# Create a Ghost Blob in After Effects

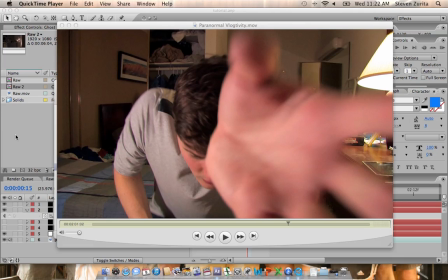Alrighty, my name is Stevens Rita, and you're watching another Hyperdrive Pictures VFX tutorial, and this week's tutorial is based off of the effect we did in the Paranormal Activity video a couple months back. So I'm actually just going to show you that effect really quick.
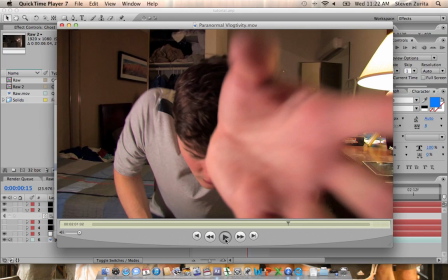My friend Wes is sitting here, he's trying to do his vlog, and if you look up right here,
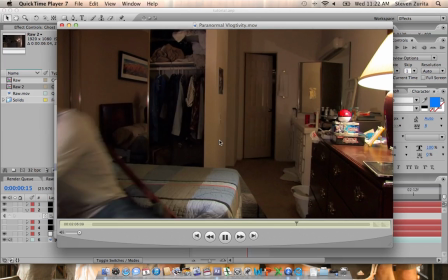you see this super scary ghost blob type thing rush over and drag him to the ground.
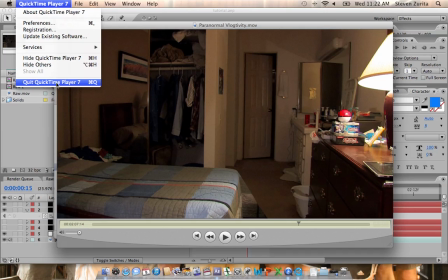So I'm going to be showing you how to do that effect, and it's based off of the latest Paranormal Activity movie where something similar happens.
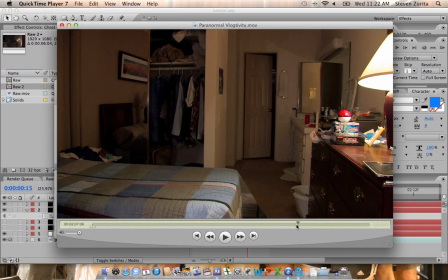A girl's talking to her webcam, and a ghost just flies right by her, which we did earlier on in the video, right
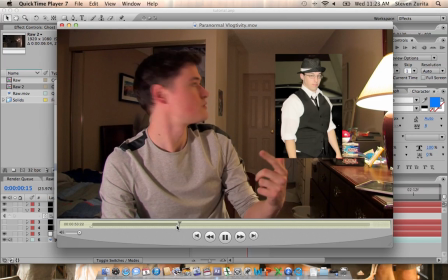here.
Just boom. What was that?
So I'm going to show you how to make it, and then you'll know for yourself. I'm also going to show you how to use the same technique to do something cool,
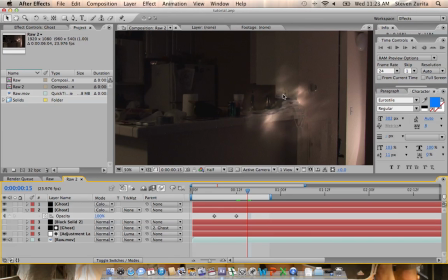and just with a couple tweaks in After Effects, you can make your ghost look like this bright blob instead of this dark blob. So it's actually quite simple. So we're going to get started. I've done this a couple times already. Going to drag our raw footage into another composition.
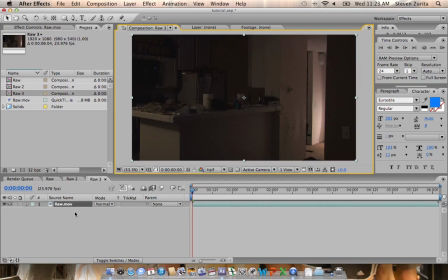Fit. There we go. And we're just going to get right down to it. First thing you're going to do is make a new solid. And we're going to call this ghost. And we're going to use fractal noise as the base for our effect.
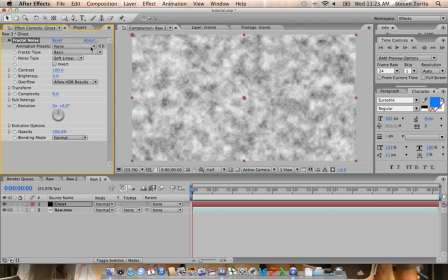And fractal noise is an extremely powerful plugin. And we're going to actually just use one of the presets. We're going to use deep tissue.
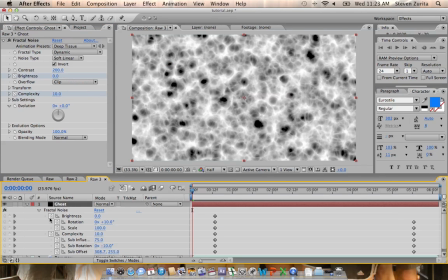Going to select the ghost layer, hit U, and get rid of all these keyframes because we don't want that animation. The only animation we want is this evolution. So we're going to set up an expression.
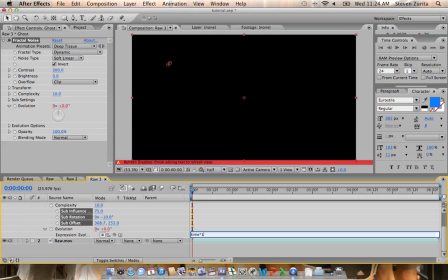We're going to alt click it. Type time times 100. That's shift 8 to get to that star key.
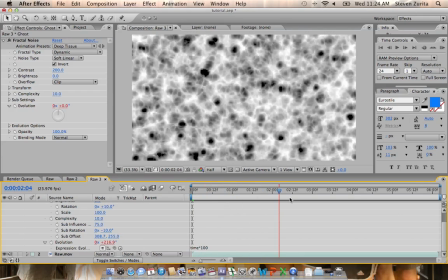What we end up with is a self-animating, cool-looking web, which we're going to use.
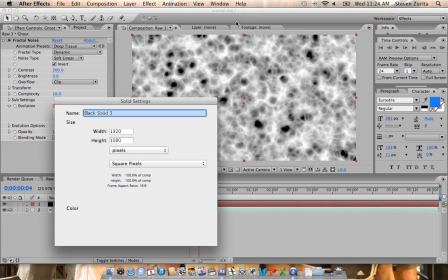Going to get rid of that. Make a new layer. Just going to call it black. Put it underneath the ghost layer.
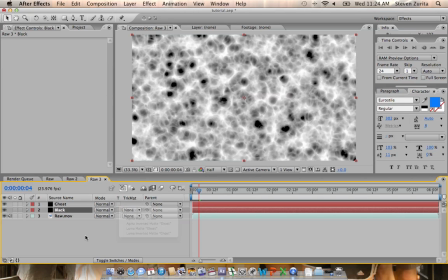And we're going to select Luma Matte. So what that's going to do is it's going to take all the bright parts of this
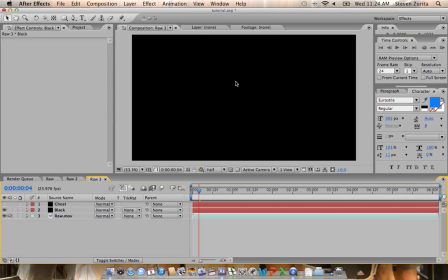and replace it with the layer underneath. And right now, since that layer is just black, we're going to basically take that web and make it black.
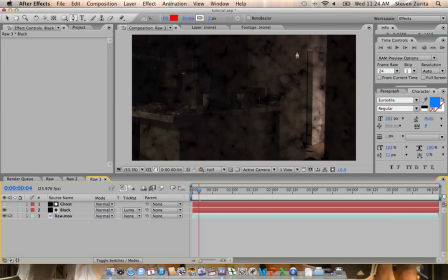Next thing we're going to do is make just kind of a blob shape. And let's do this. And of course, it made a shape layer, which I've never wanted to use in my life. So,
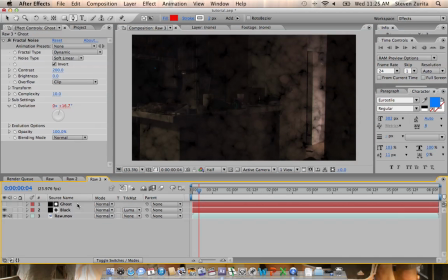and it did it again. What is up with After Effects? Double check that you have your ghost layer selected, then start drawing your shape. And instead of just making a circle tool, we're going to kind of try and make one ourselves, but, you know, skew the edges, make it look weird, because, like I said, this is an amorphous shape that we're creating here.
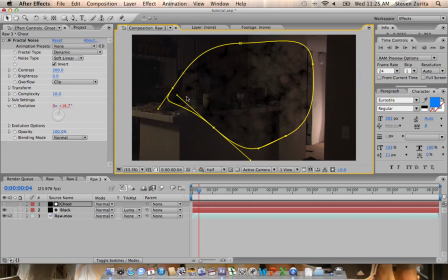And let's bring this in a little too close to the edge, and there we go. A very imperfect circle is what we're after.
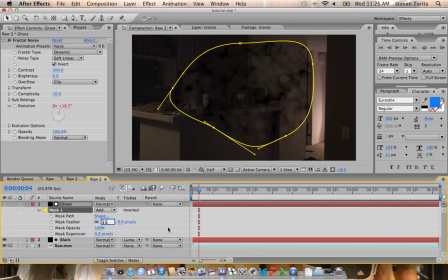Hit MM, feather the edge about 35 pixels, so that way it's a little harder to see. Now we're going to add a couple more things, because if you looked closely in the video, the
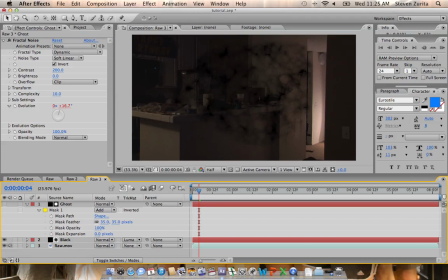whole shape just kind of moved on its own and warped around. And the way we did that is with turbulent displacement.
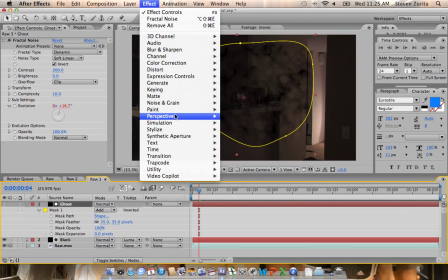So we're going to go to distort,
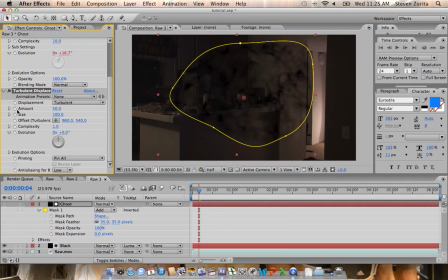turbulent displace, and we're going to, let's see, bring the size down to 75.
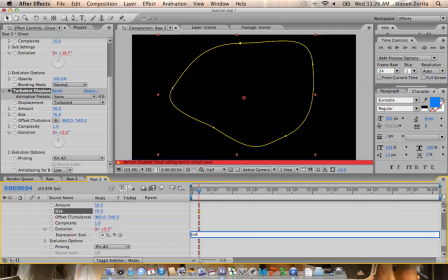We're going to animate the evolution, so same thing, alt-click time times 100, and what that leaves us with
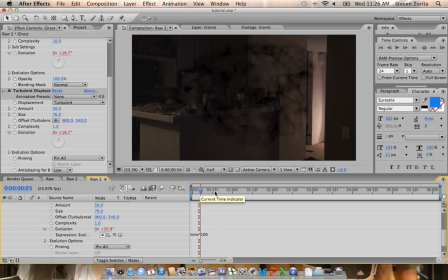is a shapeless, shifting blob, and its edges move around, and it moves around, and let's move the size back to 100, and the amount up, so that way we get even more.
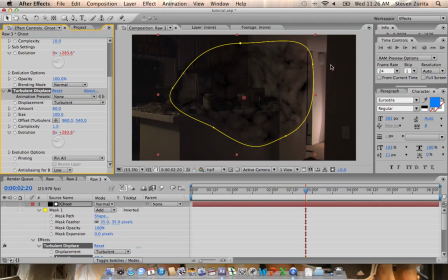So you can see, even though the mask is here, the edges are moving as well. So that just gives it its own life. And when you combine that with the evolution and the fractal noise, you get a very shapeless, constantly shifting effect. So what we're going to do here
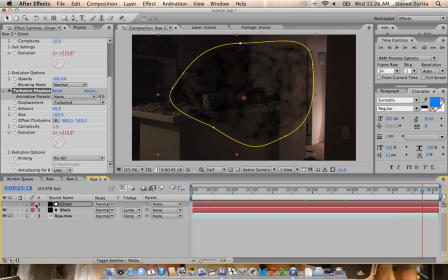is add another effect to make this look a little cooler. And if you look closely in the finished video for Paranormal Activity, there's a distortion behind the ghost layer as well.
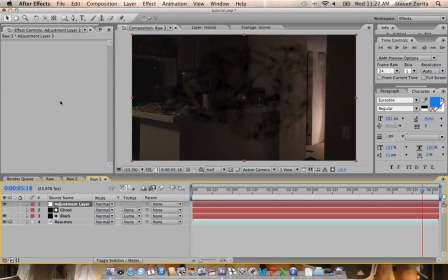And the way we did that is with an adjustment layer that had another turbulent displacement on it.
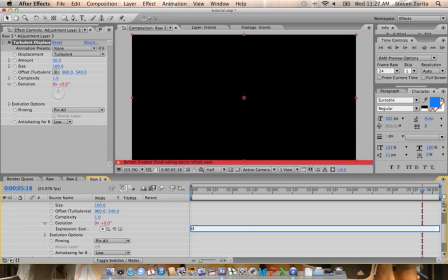So we're going to do time times 100 on evolution again.
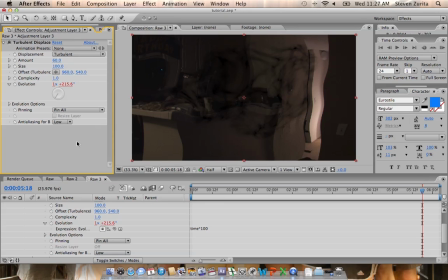And we're going to make the amount 60. But the size, 75.
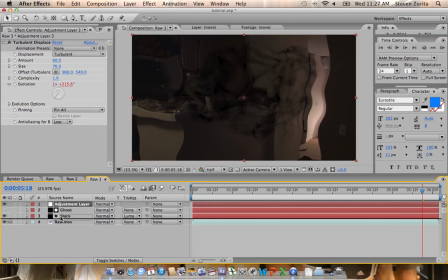And right now it's affecting everything, so we're going to move it underneath the ghost and the black layers, and it's still affecting the entire background. We only want it to affect where the ghost is, so we're going to make another copy of the ghost layer, put it right above the adjustment layer, and select Luma Mat on the adjustment layer.
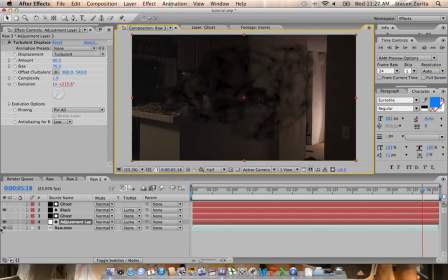So now the distortion is only happening behind our ghost. So if I toggle this on and off, and you look at some of these lines in the wall, you can see that there's some cool distortion going on back there, kind of warping the light like a weird lens.
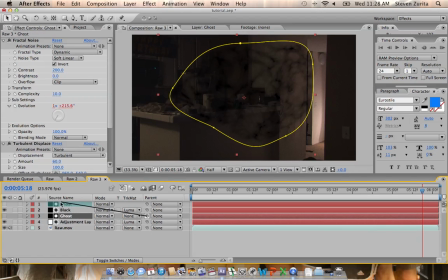Now, I'm going to parent this ghost layer to the first ghost layer, so that way everything is all linked up to here. And I'm going to go in, select both of them, click opacity, and I'm just going to fade this ghost in like I did in the video.
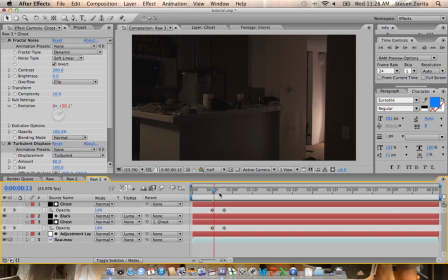And then zero right there, so it just appears. Now let's animate this thing. So I'm going to hit P, and since this is linked, it's going to move with it. I'm also going to hit Shift S, so I'm going to scale this down and move it to over here.
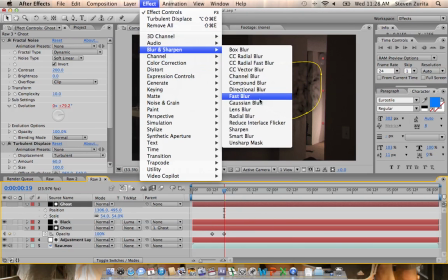And you know what? That looks a little too distinct. I'm going to add a quick, fast blur, so that way it's a little harder to see.
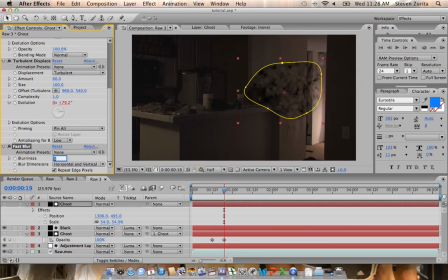Let's do 4 pixels. Small difference. Okay. So we've got our ghost-looking layer right there.
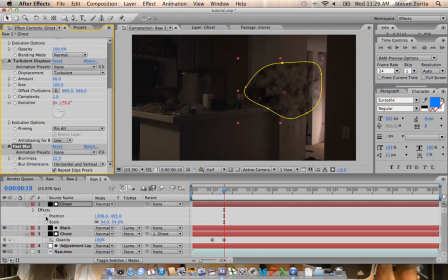And let's hit. It's going to fade in. After about a half a second, it's going to shift over towards the left side of the room. It's going to hold there for a little bit.
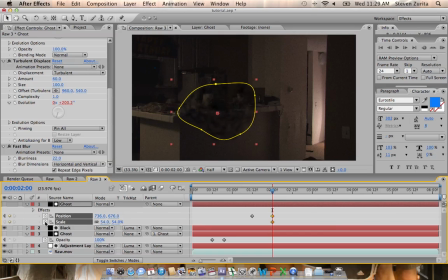Then at this point, it's going to fly right by the camera. So we're going to just scale it way back up and move the position over.
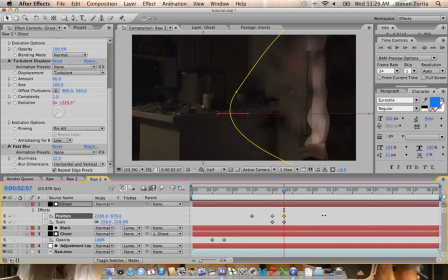And when it's this close, you can kind of see that adjustment layer at work in the background. Let's move these keyframes a little bit closer so it just really shoots out of there.
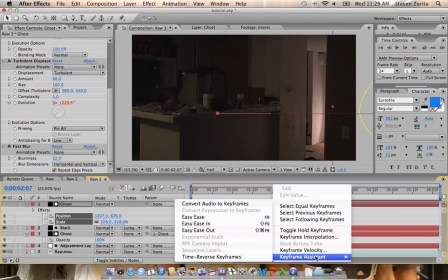And then let's add an easy ease on everything to make it a little bit smoother. So
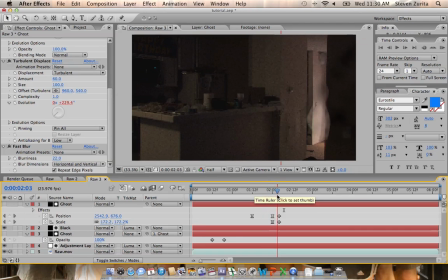we've got our ghost, then it just flies by the camera. Let's move it another frame in. There we go.